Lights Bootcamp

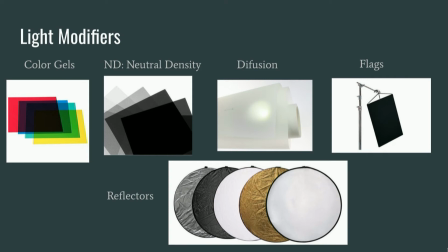32:44 Well, these two are kind of sunglasses, but for the light. These bring down the intensity of light. So these ones, they don't change the color temperature, but they do change the intensity of the light, which is how much light is being emitted from the light source. And you can control them with these. And these actually come in stops. So whenever you want to go to the studio and grab them, make sure you're getting them in the right stop that you wish for in order to place them in front of your light and achieve the mood that you're looking for.
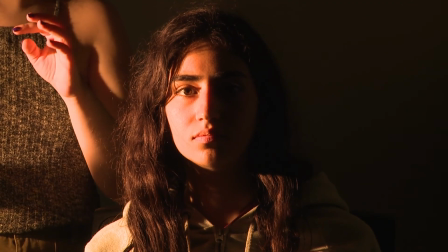33:19 We also have something called diffusion. What this diffuser does is that if I place it in front of the light,
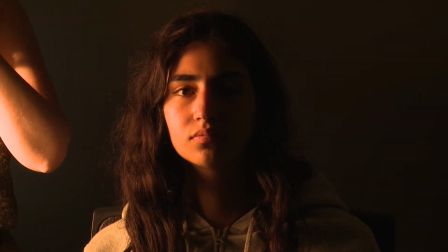33:27 I'm going to get a way softer feel on her face, on the part that's lit.
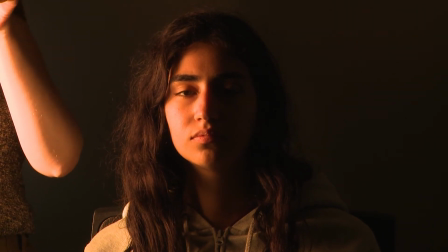33:32 So let's see the difference. Here's it with a diffuser. Here's it without a diffuser. You can see that the light is being way softer on the face the part of her face that is lit.
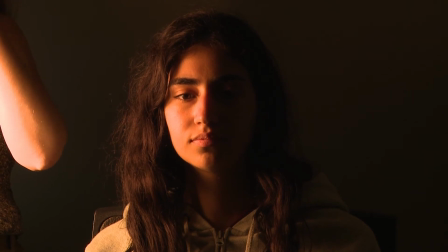33:46 Instead, we're kind of lacking right now a specular feel, which should be here.
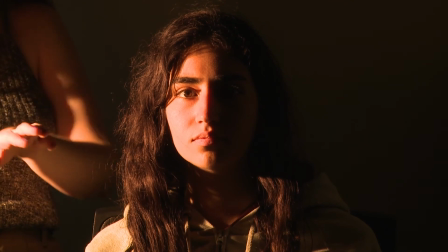33:51 So without a diffuser, you're getting that specular type of light.
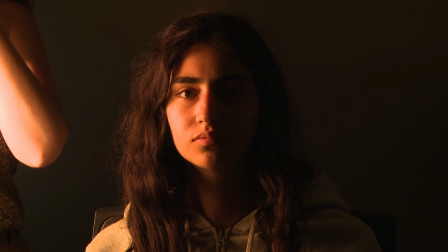33:55 With the diffuser, you're getting more of a soft, diffused quality of light.
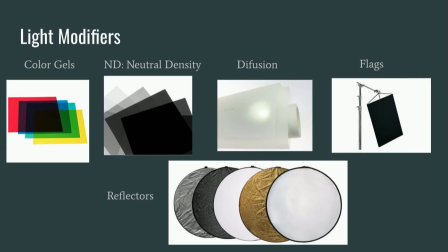34:01 And this is exactly what a diffuser does. Moving on to more light modifiers.
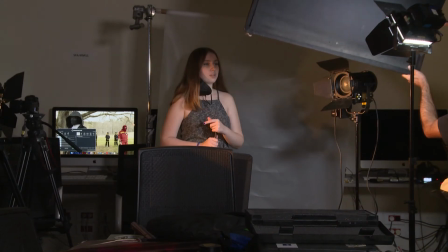34:07 We have something that's called flags. So what does a flag do? The flag blocks the light.
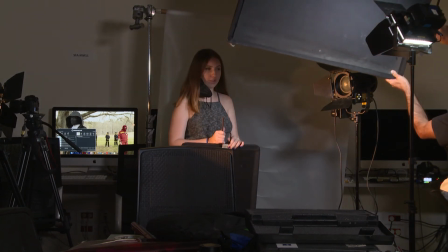34:13 With the flag, you can control the direction of the light, and you can control how much light is being
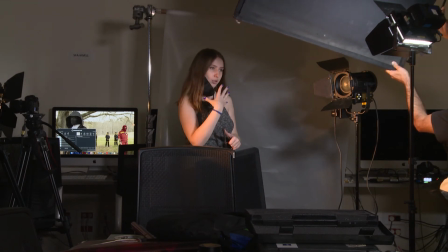34:19 is hitting your object or subject. So right now we have a flag, right, kind of next to the light source, and we're going to bring it down to hide the light.
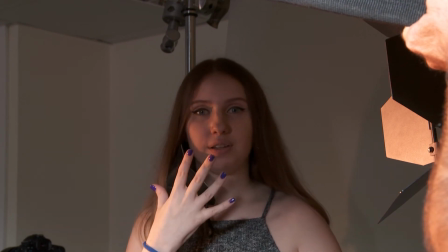34:31 And you're going to see that my face right now is more in darkness than of how it was, which is like that. So flags control how much light you want to shine and control how much basically light you want there to be on your subject or reflected even on a surface.
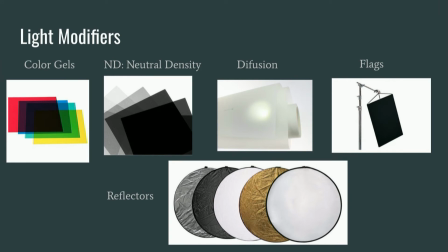34:51 And now the last light modifier that we have is something called a reflector. What does a reflector do? From its name, reflectors reflect light. But then we have a side of the reflector that perhaps could be gold.
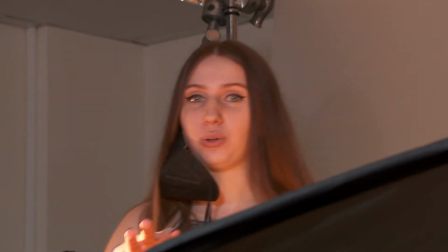35:09 And so with this gold, or it also comes in silver sometimes,
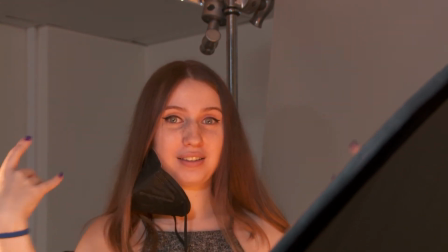35:14 what's going to do that is going to reflect this quality of goldness,
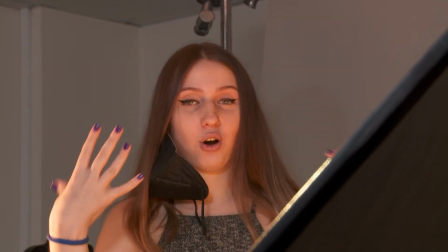35:18 and the light is going to shine on your subject within that quality,
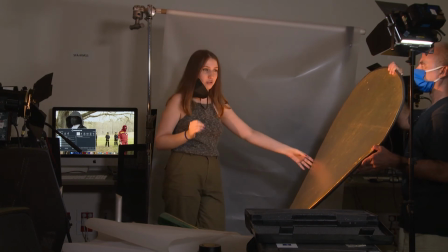35:24 that feel, and that color that this reflector is right now producing into my skin.
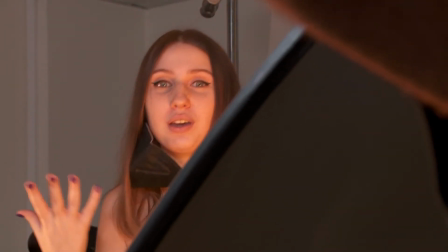35:30 And so if you want to make your character look very glowy, look very like coming from the beach in a way,
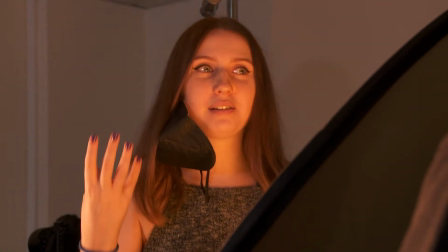35:36 and their skin is like, you know, flawless and nice, maybe this is what you want to use.
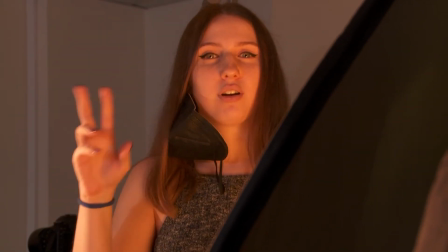35:41 Or right now in the setting that we're using it in, we're kind of replicating as a strong source that is warm,
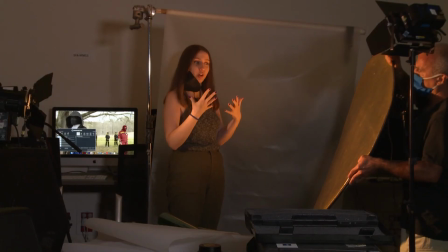35:48 and it's hitting my face, and it's making me look a bit warmer than of the settings that I'm in right now.
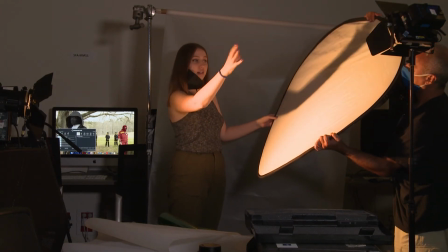35:55 And we also have the white side, which is just going to bounce. The light's going to bounce into this, and this is going to reflect the light into me.
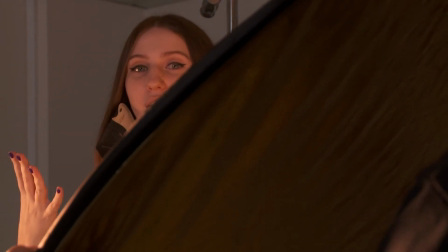36:02 So I'm going to have a bit more light. I'm going to be lit more, basically.
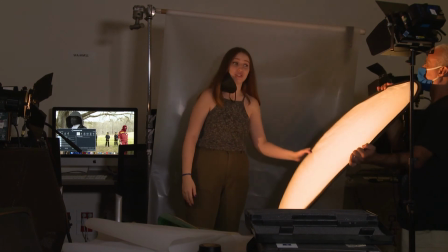36:07 And it's soft shadows as well. And also soften shadows, because it kind of acts shway as a diffuser.
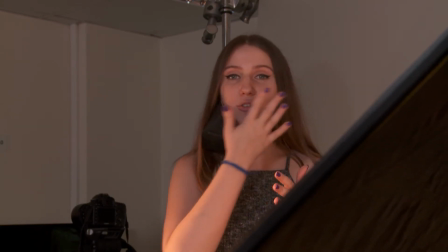36:15 So right now you can see that I don't really have shadows on my face. My face is very even.
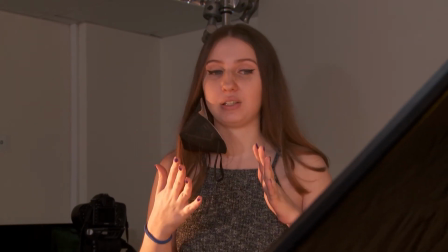36:21 My skin tone is even. And that is done by the reflector.
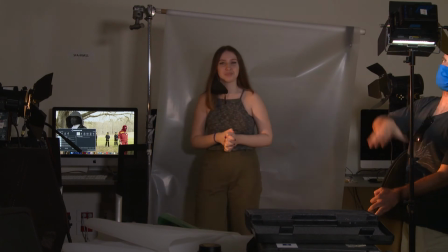36:29 This time show them the difference between you being in the light. So here's me being in the light,
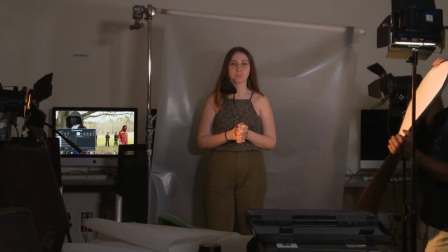36:36 and the light being reflected with the reflector onto my skin.
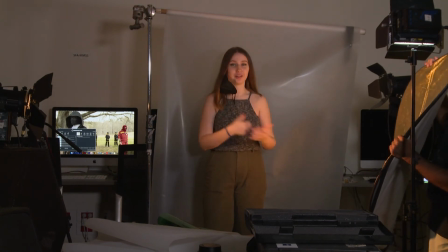36:46 And the reflector on the golden side.